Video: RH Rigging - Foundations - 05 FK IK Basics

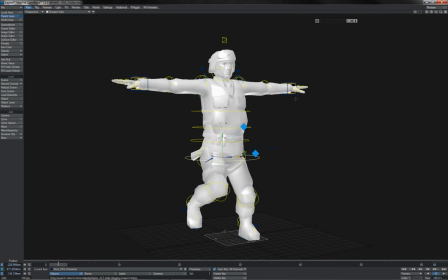Going initially from that, it does of course seem like it's a great answer to many animation woes.
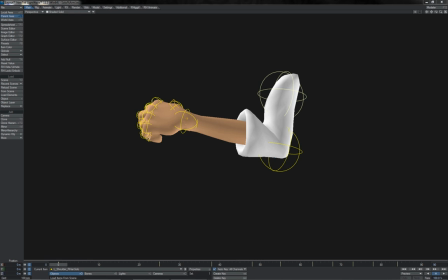However, it is not. One of the key principles when producing animation is to create overlapping action. The reason that this is done is because this is how things often happen in the real world, in nature.
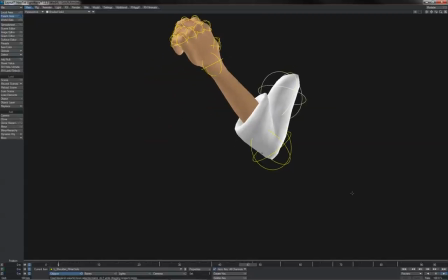If we play this short little clip here of an arm, there's a time offset.
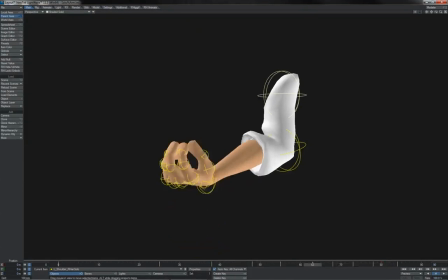It's very minimal, but you can see it between when the upper arm joint arrives at its rest,
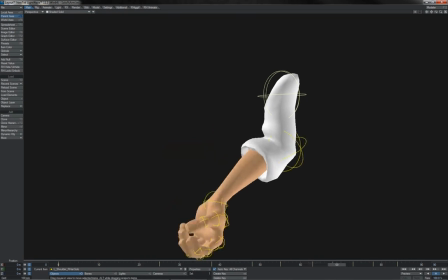which is around here, and when the elbow joint finishes unfurling, and of course further on and into the wrist. It gives us this nice slick smooth motion where each joint follows after the next one in time.
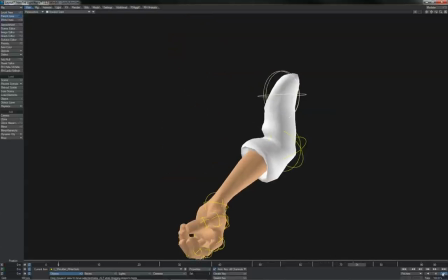Take a look at a person walking with their arms swinging by their sides, or indeed try and observe your own arms as you're walking around. This overlapping action is an incredibly common occurrence in the way that things move in the real world,
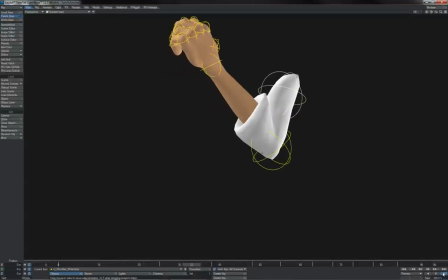which of course you need to replicate during animation.
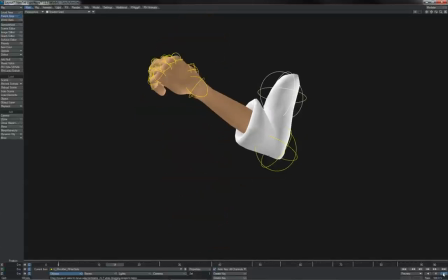The point here is that IK is particularly poorly suited to this kind of animation. Trying to get good overlapping action that's smooth and natural using IK is pretty much just as
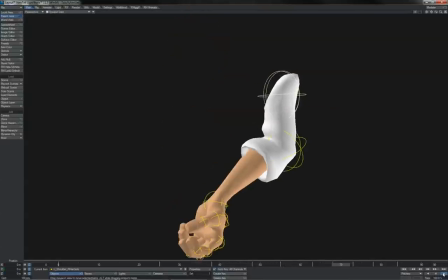difficult as trying to get locked off motion using FK, as I mentioned with the walk cycle FK leg example a moment ago. The real trick to it are these, the arcs. One thing that any animator will be told time and time and time again is watch your arcs.
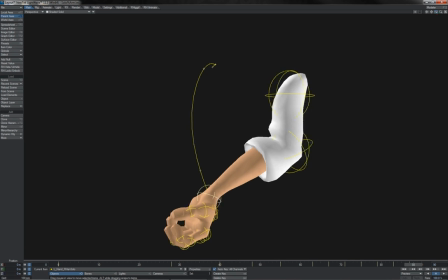When things move, most especially at the ends of chains,
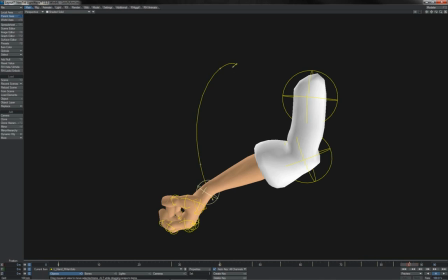such as the wrist here, they move through space in nice smooth arcs. Trying to animate these on an IK goal is incredibly difficult, and you will wind up with far more keyframes than you need.
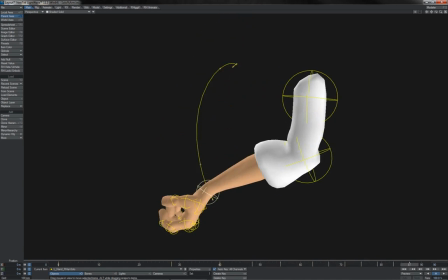You can see, of course, how few keyframes are used here. To try and do that with IK would be incredibly difficult.
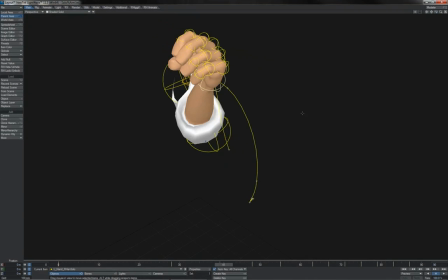Even more so because of the three-dimensional nature of the curve and the overlap of the two curves, the up curve and the down curve here.
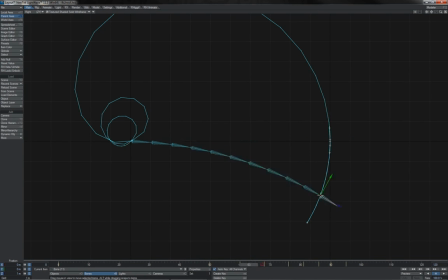Here is an excellent example of such. This is simply a chain of bones that I have unraveling and unrolling, and we can see the arced curved path motion that this end bone is of course going through as a result of the motion of all the bones above it.
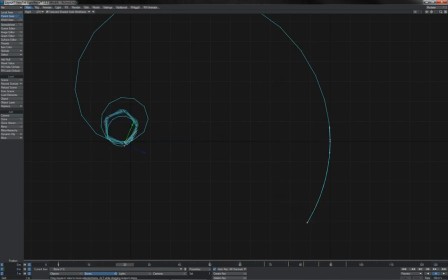This, of course, is an FK rotation being applied to each and every bone there. And we can see the smooth arc that this gives, and, of course, the small number of keyframes that is required to produce it.
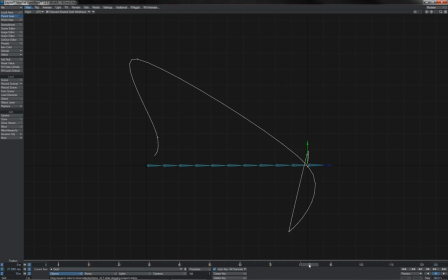If, however, we try and get a singular object, which is not part of the hierarchy, as an IK goal would not be, and try to get it to produce the same motion, well, what we can see is that at every 10th frame here, the item is keyed in exactly the same place as where that bone would be,
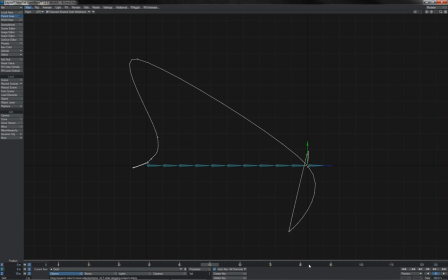but we can see the resultant path from it is nowhere near the same. We would need an additional keyframe here. That's better, but it's still not giving us that full smooth arc. And with a simple bit of play, we can see just how many keys we would start to need to use to produce this same kind of arc.
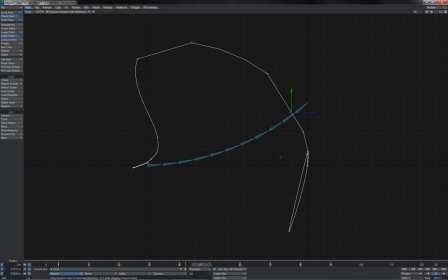You're getting down to one keyframe every one or two frames. It's incredibly difficult to do. And of course, when you want to come back and adjust your animation and adjust your timing whilst you're working, it becomes a nightmare.
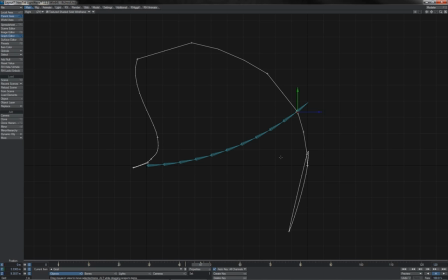Therefore, there are clearly cases where you need to use IK and others where you wish to use FK.
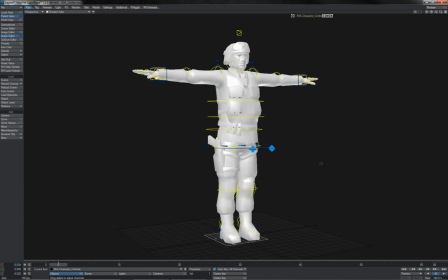What you will find in general when it comes to characters is you will almost always want IK for the legs and FK for the arms. But again, that is in the majority of situations. If you've got a character who's doing push-ups, you will need IK on your arms.